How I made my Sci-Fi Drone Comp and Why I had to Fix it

And then after that, I went in and did the small animations, like having the wings on the drone turn forward when it starts moving forward, and then turn back to stop it, and then flatten out.
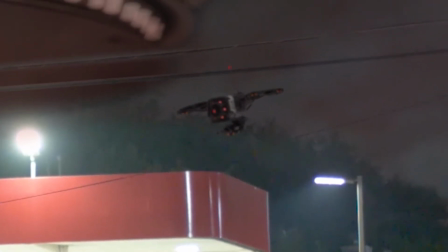[8:17]
And then when it turns, they turn the direction to pull it, flatten out, turn forward to pull it, and then flatten as it comes down. Those little things. And at the very end, I made the gun on the front of the drone go down. I could not get things like the rotors and the gun, which is supposed to rotate. I was having trouble with that animation. I'm not very good with animation yet. It's probably something I was doing, but I was having a lot of trouble. The things that people said would work in Blender forums were not working. It would speed ramp and then slow down over time instead of continually spinning. So I don't know what was wrong with that. It might have been the model, it might have been me, it might have been Blender. I have no idea. But I kind of did my best and then gave up because you're not going to see it anyway. Then I rendered it out. Figuring out render settings was confusing for a while, but there are a lot of videos about it, and I don't really know what I'm doing, so I'm not going to talk much about that. I did a lot of different ones. For me, the fastest, even with my GPU, was just 64 by 64. And I set my bounce lighting to be high because I wanted it to be as close to realistic as possible. And I know that's not necessarily always the best, but that's what I did. So, so then after that, I pulled the PNG sequence that was exported from Blender into After Effects and just overlaid it on my footage,
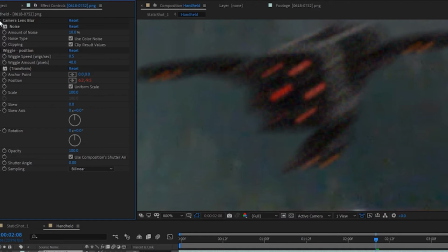[9:39]
made sure it lined up properly, and added some noise to make it match with the noise from the camera, because renders often have a lot less noise than video footage.
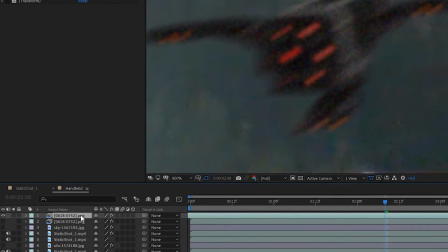[9:52]
So I took it in some noise and I added a little bit of a wiggle on it that just stuck Well,
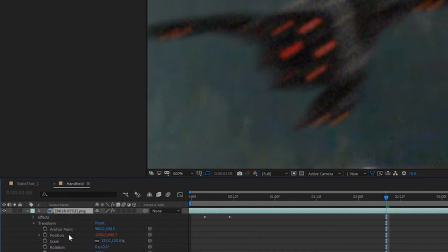[9:59]
first time I just put a wiggle that moved it around because there was no real shadow showing, so it didn't really look that weird that it moved around a lot. And it made it look more realistic that it was not just going here and then down.
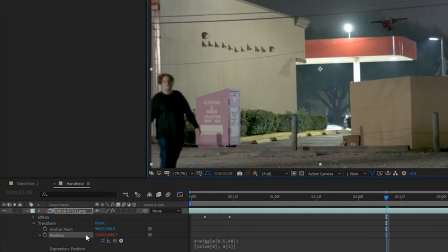[10:13]
It was actually floating around and like hovering and then coming down.
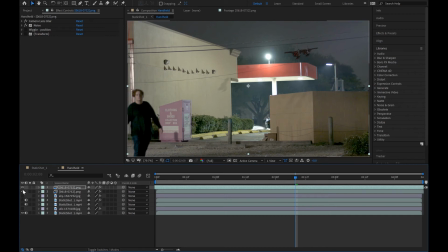[10:19]
Then I believe that's basically all I did in After Effects. I did a few other things here and there, and I'm not remembering off the top of my head, and I'm not looking at it right now. But they weren't really important.
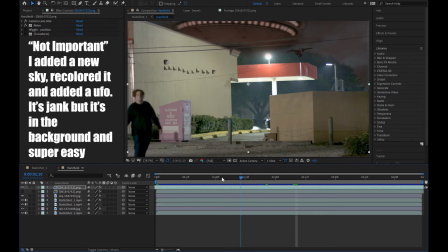[10:32]
They were really, things like noise and just brightness and saturation, just to make sure it matches and looks good.
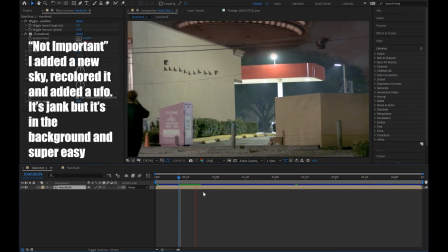[10:41]
And then I exported it as an
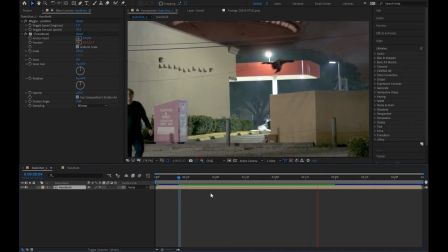[10:46]
H.264 and brought it into Premiere and worked on it in there, added sound design, and I was like, something's wrong. So I went back into After Effects and took the whole thing and pre-comped it, and then on top of that pre-comp added a wiggle that moved the whole thing so that the camera wasn't just sitting still. And that's what I ended up uploading to the channel that you can go watch. Then after that, I went back and looked at the footage and realized that my shadow is straight down, which does not match the shadows in the shot at all. And there should be a shadow following along the wall. So I went back into Blender, I figured out where my sun was, moved it so where I could see it, and then started rotating it to figure out how to get it there. So I rotated it so that it matched the general direction of a pole in the shot, lined it up so that it looked like it was casting in the right direction, and then I lowered the sun's power so that it's not a sharp shadow but a lot softer to match the ones in the shot. Then I exported that out and brought it into After Effects and just applied everything that I had applied to the other one, which is where the wiggle comes in. The wiggle on the drone wiggled in all directions.